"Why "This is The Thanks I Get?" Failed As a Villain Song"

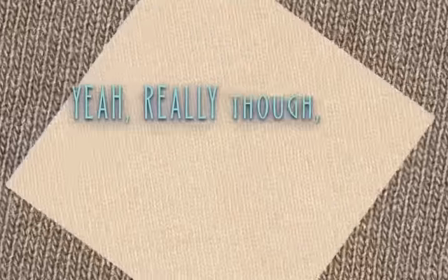I saw plenty of people online clowning on this because it literally just states the same thing twice.
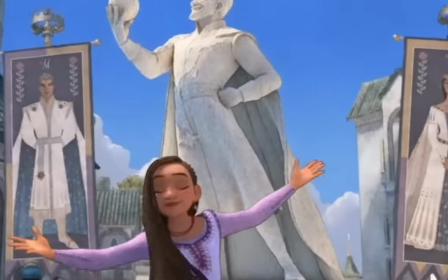Like, yeah, if they're living here for free, then they don't have to pay rent by default. You don't need to say it.
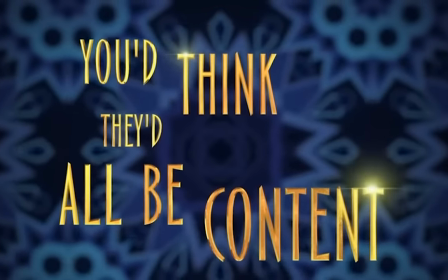If you'd think they'd all be content, all I really want is just a little respect!
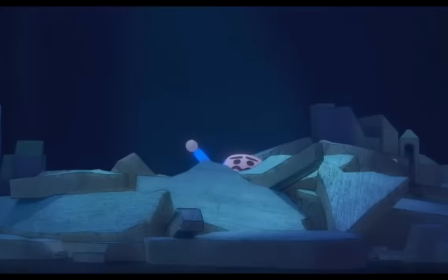The next part has a similar problem to the AABB part. After three ent rhymes, your ear expects a fourth, but instead you get the word respect.
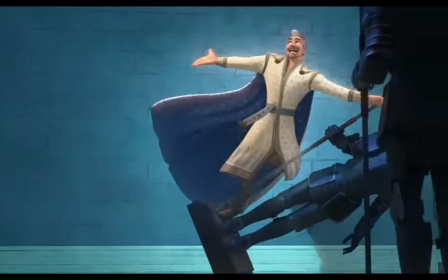This is another slant rhyme. Slant rhymes are okay sometimes, but musical numbers tend to use full rhymes more often than pop music, which, you know, pop, songwriter, etc.
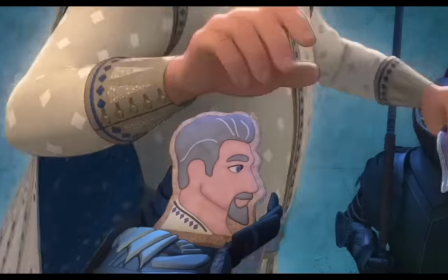Respect here is meant to rhyme with the chorus's this is the thanks I get. If that's the angle they wanted, they should have used rhymes for get leading up to the chorus.
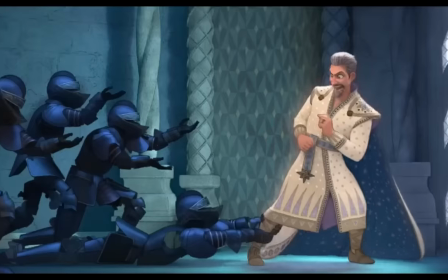There's, like, a lot of those. The chorus just repeats this is the thanks I get, so it's not like you're going to overload the get rhymes by using them before the chorus. And let's talk about this chorus.
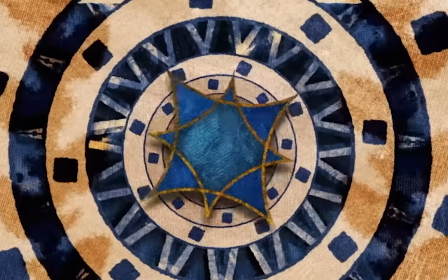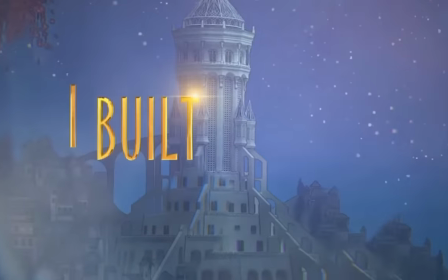The little do-do-do's in the background completely take away any intimidation factor. It sounds like a glee cover.
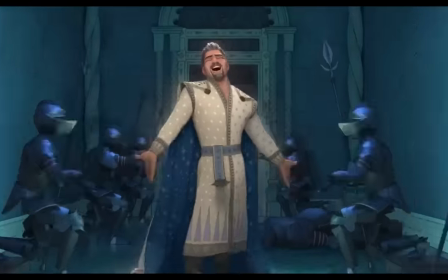Derogatory. If this is Magnifico showing his true colors, the instrumentation should reflect that.
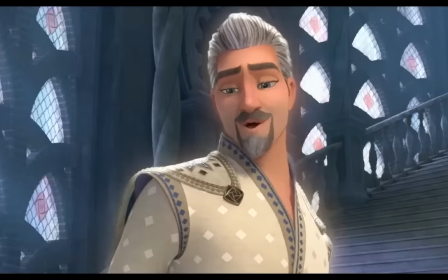It shouldn't sound like a happy pop song, it should sound intimidating and vindictive, which is how the writers clearly want Magnifico to come off, especially at this point in the story.
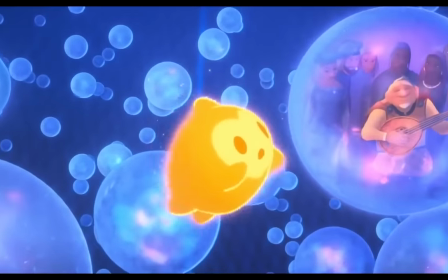This instrumentation could go under almost anything but a villain song. You could sing a sappy love song over it without changing anything, and it would work.
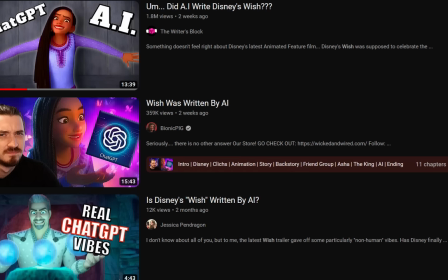People haven't sang, which feels AI generated, and I can absolutely see that in this chorus.
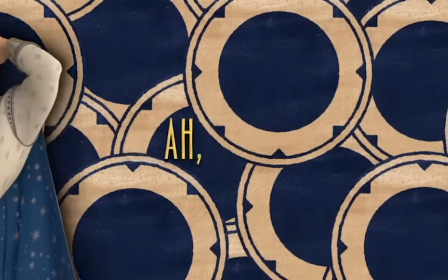The second verse also struggles. Magnifico continues to hype himself up, but the joke is tired by this point.
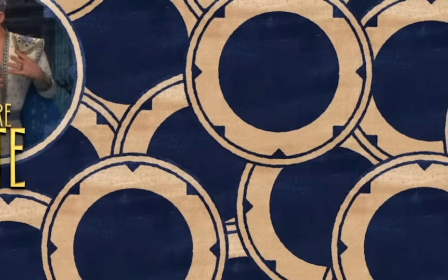We get that Mignifigo is arrogant. Repeating it without any flavor isn't going to enhance the song.
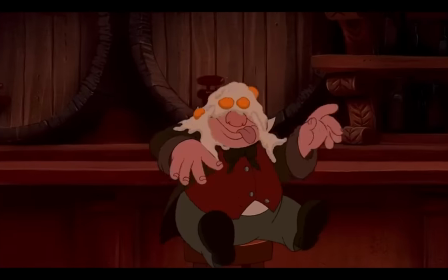Compare this to Gaston, which utilizes comedy more effectively by actually being clever.
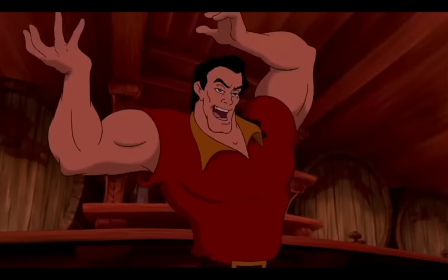Gaston also establishes how the village views the titular character, which is important to the plot, so the more the merrier.
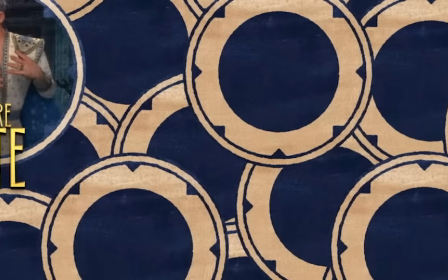There's also this line. Julia Michaels is only 30, but this line in particular feels like it was written by a man 15 years older.
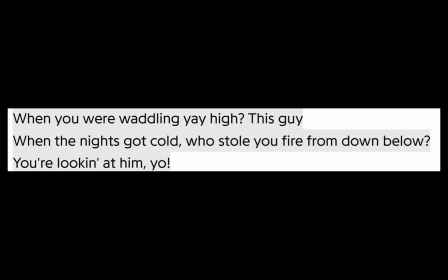Such a forced rhyme, too. It reminds me of how Maui rhymed below with yo except without any of the charm.
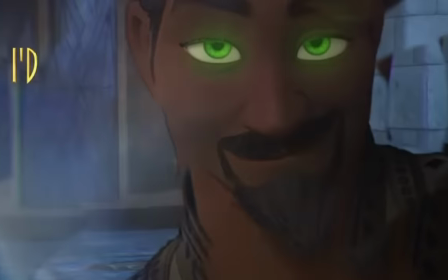The next line rhymes prob with job, and there's another really awkward line with the disrespect I just underwent.
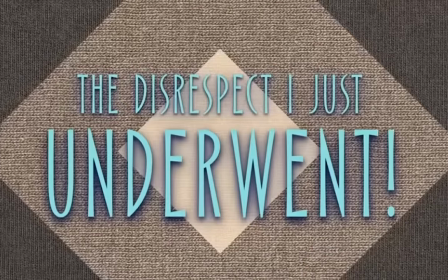Professional songwriter. Anyway, the second time around, there's actually get rhymes leading up to the chorus, and you'll notice this sounds a lot cleaner than the first verse.
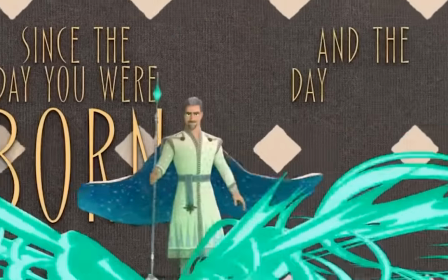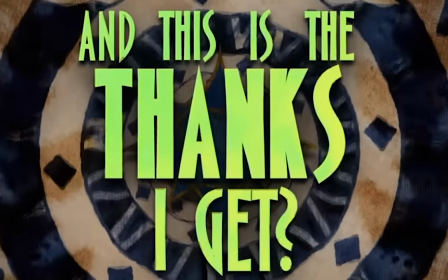Of course, I still have a lot of issues with that chorus. The second chorus sounds identical to the first.
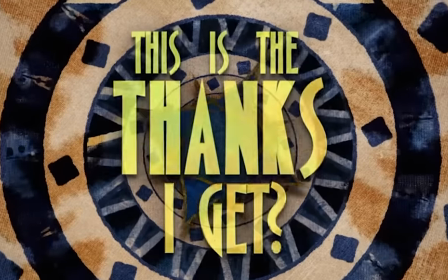There hasn't been any build-up or sense of scale yet, which so many previous villain songs have.
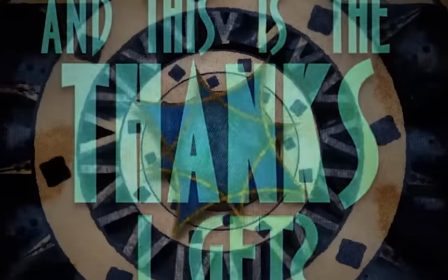The bridge is where the build-up is, but it's just so out of nowhere that it sounds like a completely different song.
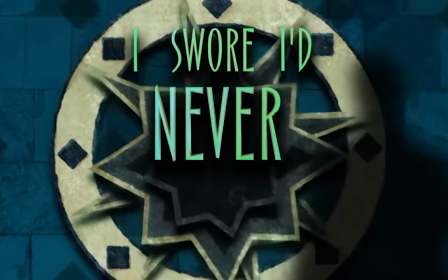I didn't want to do this.
I swore I'd never do this, but I- I understand what they were going for here.
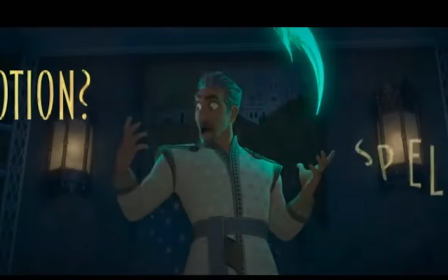Magnifico's facade is falling, he's breaking down, and he's being obviously evil now, resorting to magic he previously didn't want to use.
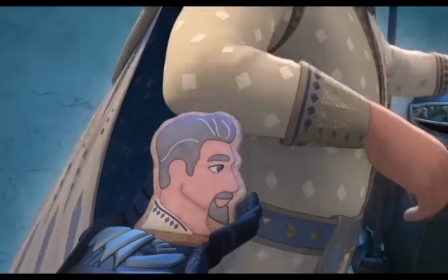If they wanted to do that, they should have hinted at it earlier in the song, especially in the second verse and chorus.
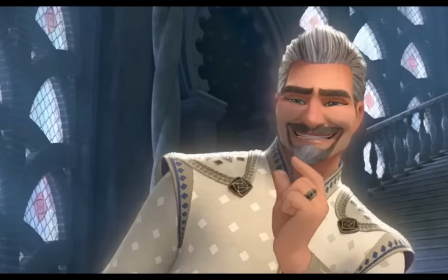Use some instrumentation from that bridge in that verse to represent how the facade is cracking, with the bridge being where it completely falls away.
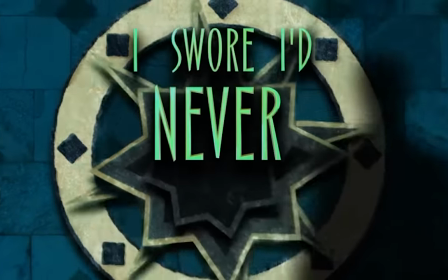That would have been a much more natural way to tell the story as opposed to jarringly switching instrumentation.
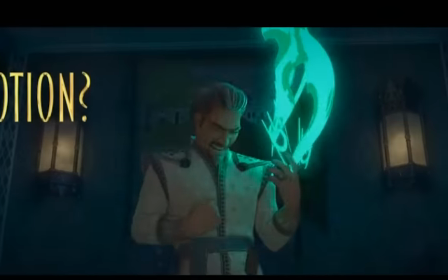It feels like they put in that bridge because they knew that they needed the buildup like other villain songs, without understanding why those buildups exist.
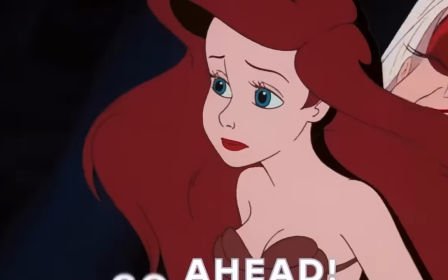They exist to make those songs feel huge and important, as well as progressing the song instrumentally instead of just having a flat song like This Is The Thanks I Get.
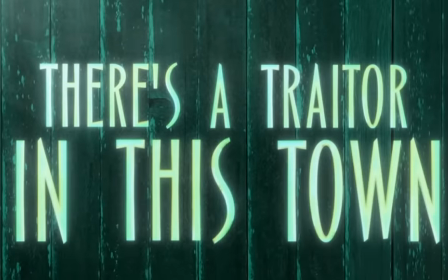This also isn't even at the end of the song. There's another verse and chorus after this, which completely deflates the buildup of the bridge.
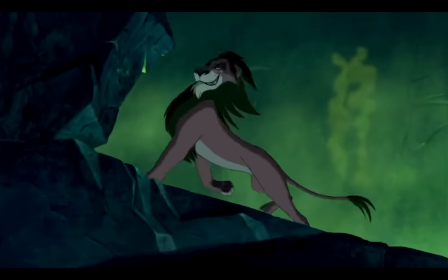Compare this to say Be Prepared. Though the song starts relatively subdued, by the end, it feels absolutely massive.
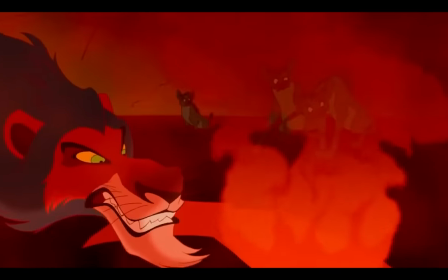The way Scar basically roars his final lines to drive home how important the scene is and how motivated Scar is.
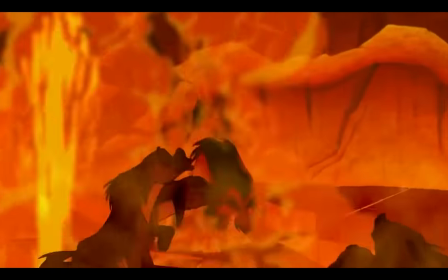It was so intense that Jeremy Irons famously blew out his voice for it. Be Prepared isn't a long song either.
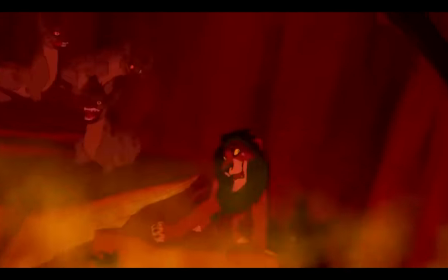It's only about two and a half minutes when you count the parts with singing. Hellfire is also about that long.
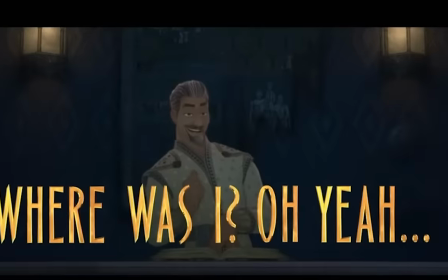This Is the Thanks I Get would be about two and a half minutes if it ended after the bridge. I wonder if they added the last verse and chorus because they wanted it to be the length of a typical pop song.